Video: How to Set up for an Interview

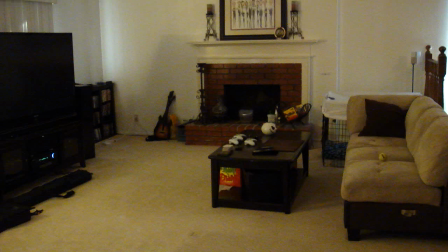Hey, so I wanted to put together a little video showing you how I set up my little family room to be a perfect shooting place for an interview that I did with a client in Orange County. So this is basically a time lapse video of about 40 minutes of my setup and some of my shooting.
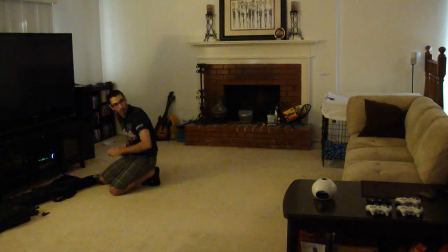So as we start here, you'll see I'm clearing out the area and taking out the parts of my backdrop,
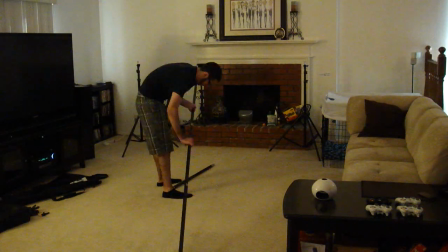which is two tripods and then the top part that holds the linen on it, or rather the backdrop.
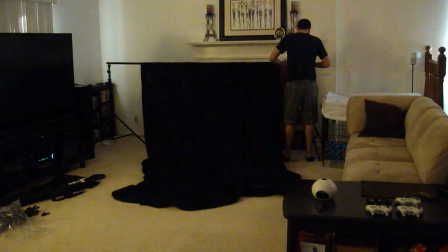So you'll see me folding it out here, straightening it up, putting it on the stands, and then I pull it to the sides.
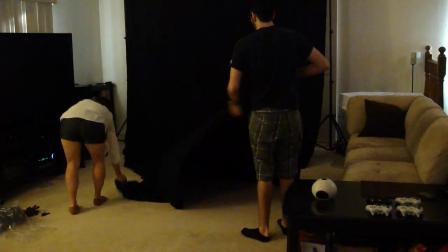And best practice is to actually mount the little clips to the side of the
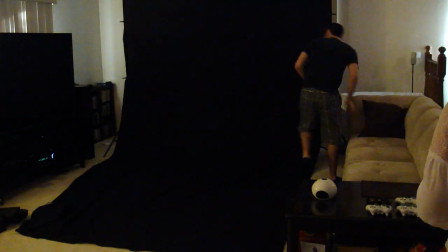pole and then lift it up with someone helping you moving it up at the same time.
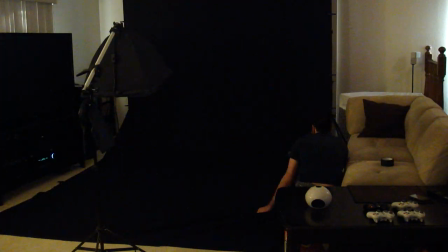So now I'm pulling it out, making it all straight, making sure there's no wrinkles in it. You use the clips to make sure there's hardly any wrinkles in it.
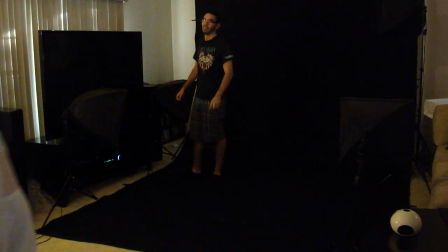Mine's brand new, so there was a few wrinkles in it on the shoot. You'll see I'm pulling out my light kit, which is five lights.
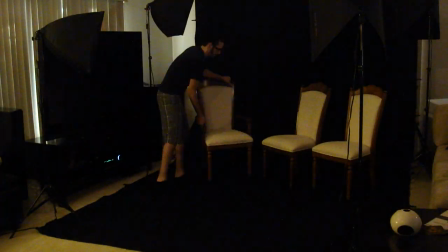This kit has a key light, a fill light, hair light, which is all for the talent, and then two backdrop lights to actually light up your backdrop.
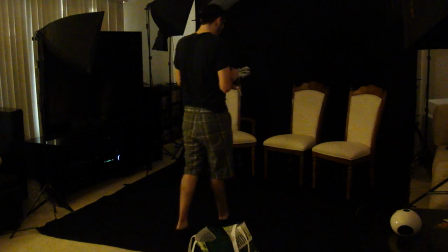As you can see, I'm setting them up. I got three chairs for the interview. It's two people in the interviewer setting up the hair light right now and plugging everything in,
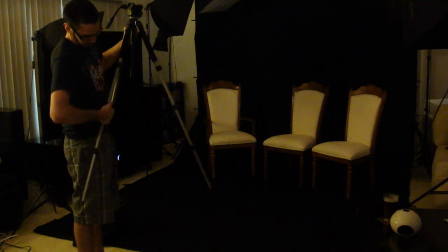routing the wiring around the interview station so you don't see it in the video.
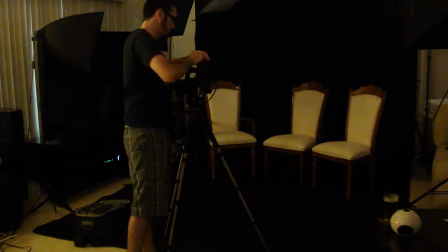Setting up my tripod, putting my camera on, headphones and the boom mic, setting that all up and getting my picture set up.
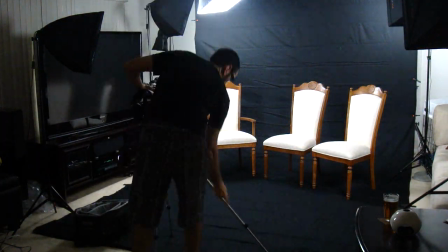I turn off the lights and now you can see the difference between a nice light kit and your regular lighting in your home.
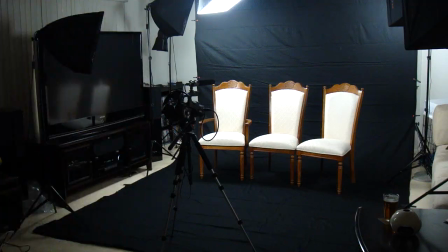You can see the difference. The camera just sucks this light up and loves it. You can see I'm not too happy with this shot so I actually threw the couch in to the
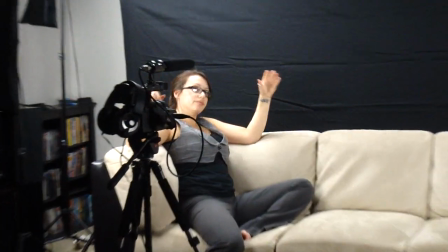shot and we actually go with the couch for the shoot because the chairs are actually too wide.
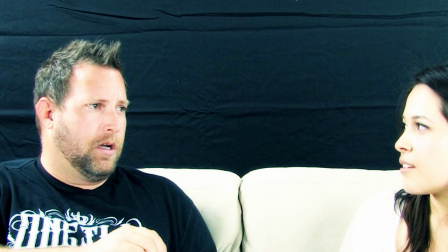So now I'm going to show you some shots from the actual interview. This is all color corrected and I'm going to show you what I did.
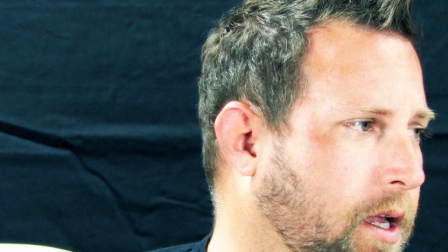I like doing fast zooms with my interviews to make it a little more engaging and fun for the viewer's eye.
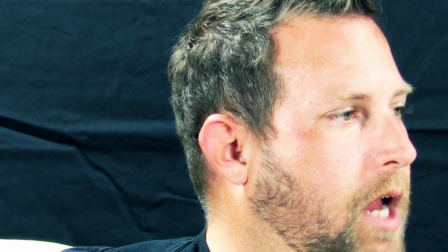I like the close-ups like this, then I'll also zoom out a little bit just to,
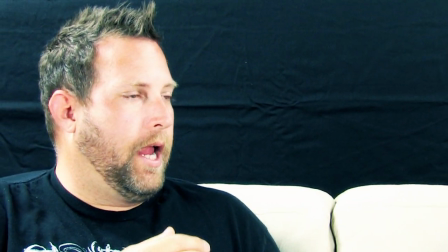you know, add some movement to the shot, see how I zoom it out, and I basically live by rule of thirds.
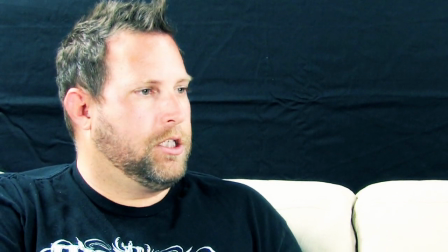If you notice, his head is in a third of the picture instead of right in the center.
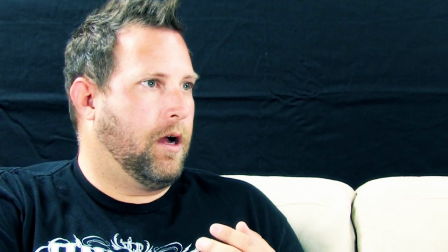It just adds some off-balance to the shot and makes it more pleasing to see.
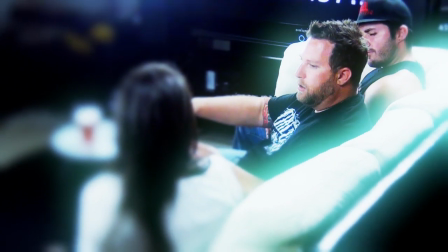I also have a second camera on this shoot, and you'll see it come in right here. Basically, these are just your random behind-the-scenes type of shots.
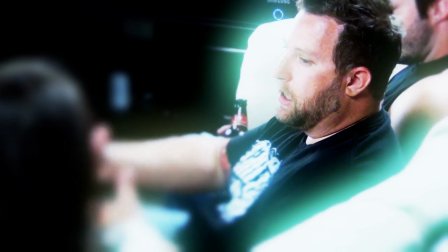I also add some crazy color correction to these, maybe black and white, make them a little dreamy looking, fuzzy, you know, you can go different shots.
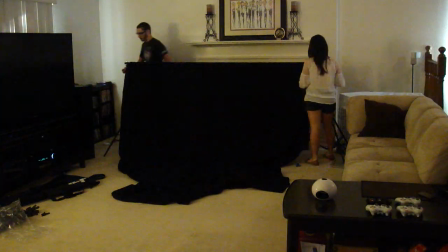And then I come back to my main shot. So that's basically what I do when I'm shooting.
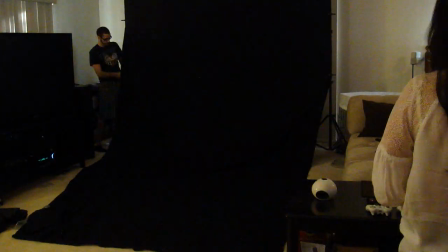I know this was a quick video, I just wanted to show you a quick recap of how I set up and what it looks like to set up for an interview.
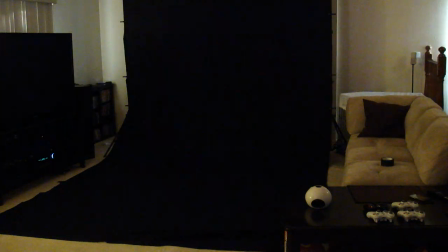If you do have any questions, feel free to email me and I'll make more of these, I'll do more slow motion stuff uh for or i'll do it slower for you that
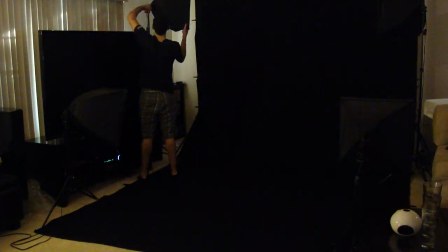way you can see exactly what i'm doing i'll show you how to set up the backdrop and everything um in future
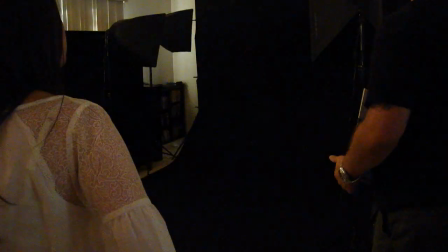videos so i'll talk to you soon